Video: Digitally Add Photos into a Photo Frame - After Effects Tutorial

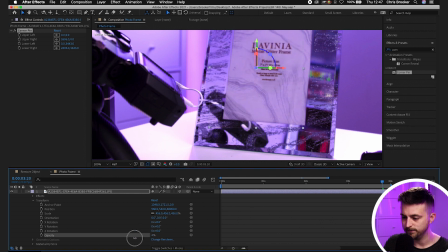So I'm going to go into the opacity and we'll pull this down. Then we'll just go to the upper left frame.
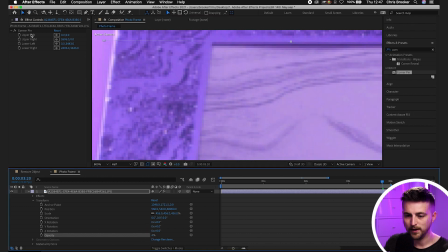So the upper left corner of the frame. We'll pull that opacity down even more. We'll go upper left, select this icon and place this in the upper left.
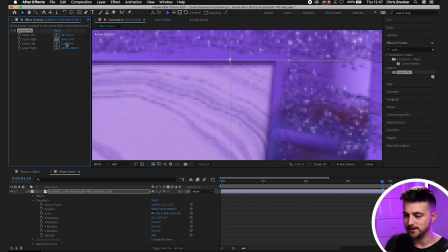Now we'll go to the upper right and place this point in the upper right.
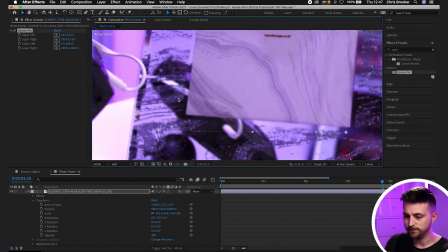Then we'll go down to the lower left and we'll drop that in the corner. And then we'll go lower right and we'll drop that into the corner. Now we'll pull the opacity of that layer back up.
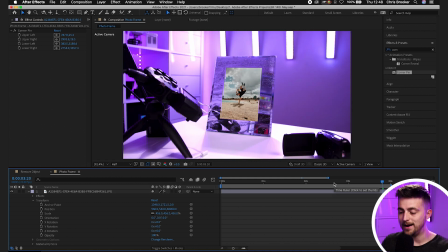And as you can see, that photo is now sitting inside of that photo frame. But now we need to go ahead and play that back and make sure that it's not drifting again. Make sure that it's in the right place. So we'll play this back and that does look great.
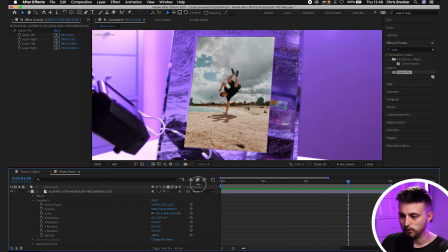We'll zoom in again, play that back one more time just to make sure. As you can see, it's drifting just the tiniest amount.
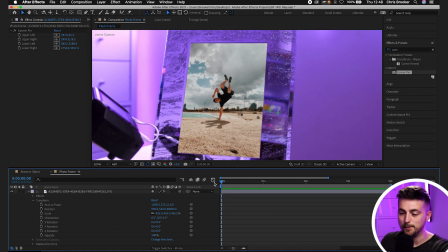You can see in the top left corner, at this moment in time, it's pretty much in its perfect spot, but over here it starts to drift again.
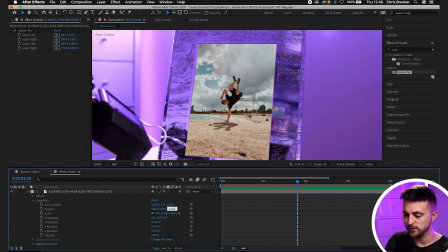So we'll take that back some more. So we'll go 65,000. We'll increase that scale again. And feel free to adjust the corner pins if you like, by the way. So there you go.
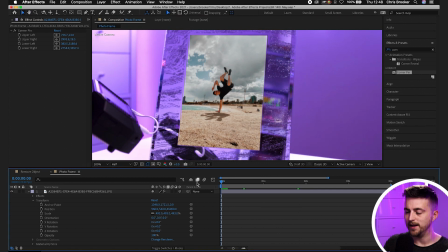That should now be sitting in place. We'll play this back. And that looks great.
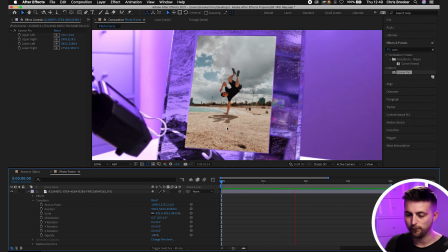That photo is no longer drifting anymore, and it's perfectly within that frame. So we've officially motion tracked the frame.
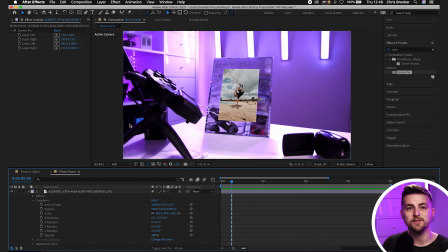We've analyzed the frame, added the photo into that in its own 3D layer. Now all we have to do is just color correct this photo, because at the moment it's too saturated. It just doesn't look believable. So we'll go effects and presets. We'll go for hue slash saturation. We'll drop that onto the photo. And we're just going to begin by pulling the saturation down a little bit.
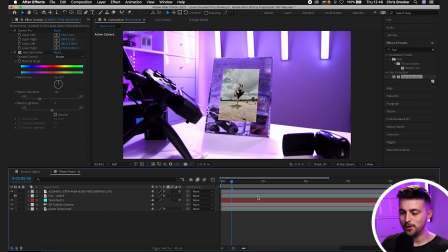And that looks instantly more realistic. And then we need to go ahead and we need to add some reflection onto this.
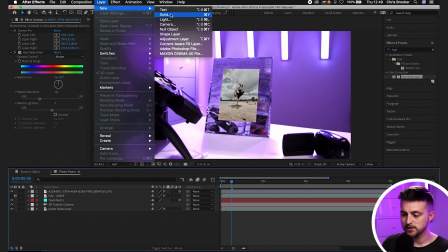So we'll go layer, new, solid. We'll make this a white solid.
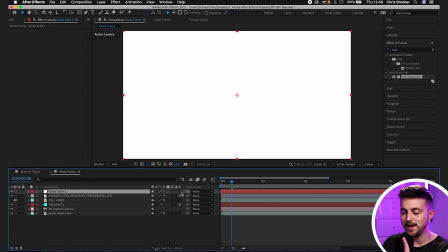We'll press OK. OK. We'll make this a 3D layer, like so.
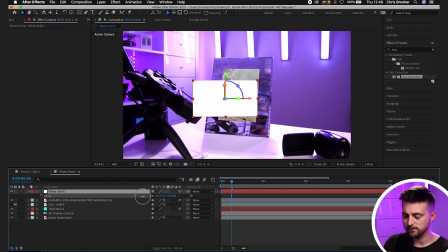Then we'll just decrease the scale of this and play this back.
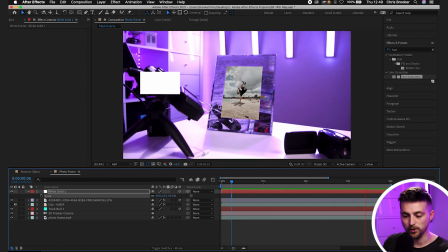As you can see, we've got the same problem. That's now drifting all over the place. So we'll go into the position of this. And I believe the position before was 65,000. So we'll go position, 65,000.
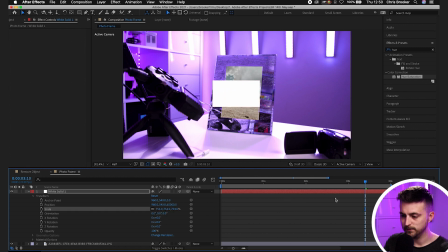We're going to have to increase the scale of that. And as you can see, that's now sitting perfectly on that photo frame. So we'll just increase the scale. So we'll increase that so that it's larger than the photo frame. We'll pull the opacity down. Go into the pen tool at the top of After Effects,
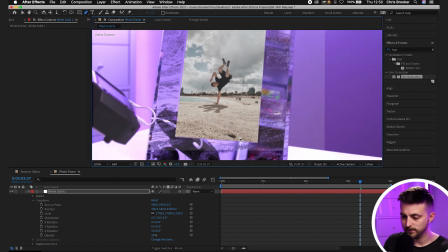and we're just going to draw a reflection over the front of this photo frame.
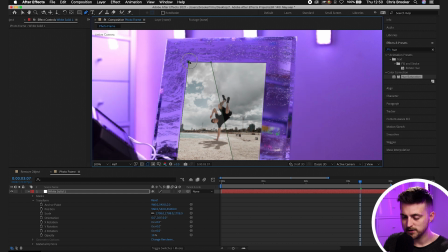Doesn't need to be perfect, but something like that. We'll pull the opacity up.
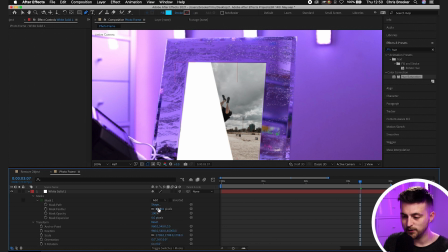We'll go into the masks, mask one, increase the mask feather just a little bit, so somewhere around there.
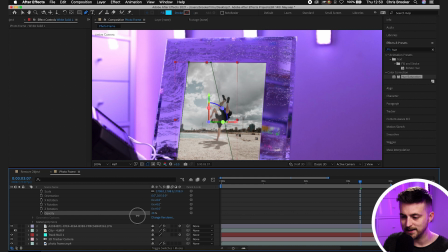And then we'll just go ahead and pull the opacity down to around 30.
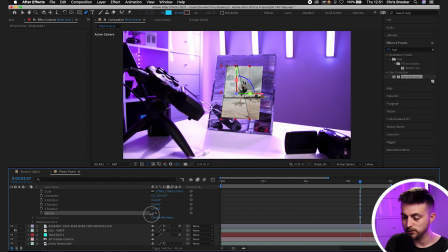We can pull that down even more if we wanted to as well, but you can see just adding that on,
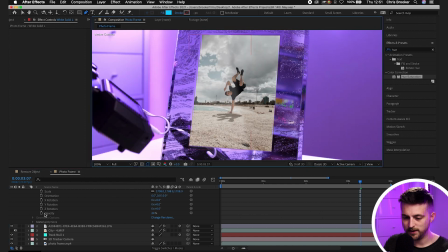if we pull the quality up to full, this is before and this is after. It's just giving that photo frame a little bit more depth. And of course, if you're moving as well from side to side, then you can always adjust the mask of that reflection so that the reflection moves whilst the camera's moving as well. But with all of that said and done, that is the photo now added into the photo frame. Now, it is really tedious. It's always really important that you've got the photo that you're adding in the correct space. So the third position setting, make sure that you've got that set to the right number. Typically, people try and correct this by decreasing the scale, but you have to increase the position on the third setting.
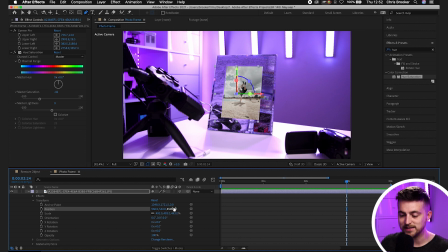If we go in here, so that this third position, the 65,000, is the number that we needed to get this. If this was set to 10,000 and the scale was pulled down,
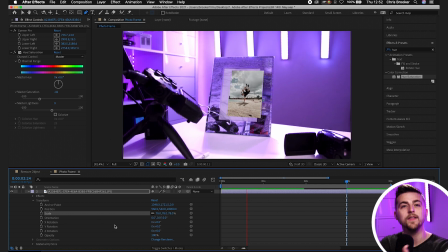as you can see, it flies all over the place because it's not in the correct space. It's kind of creating a parallax effect.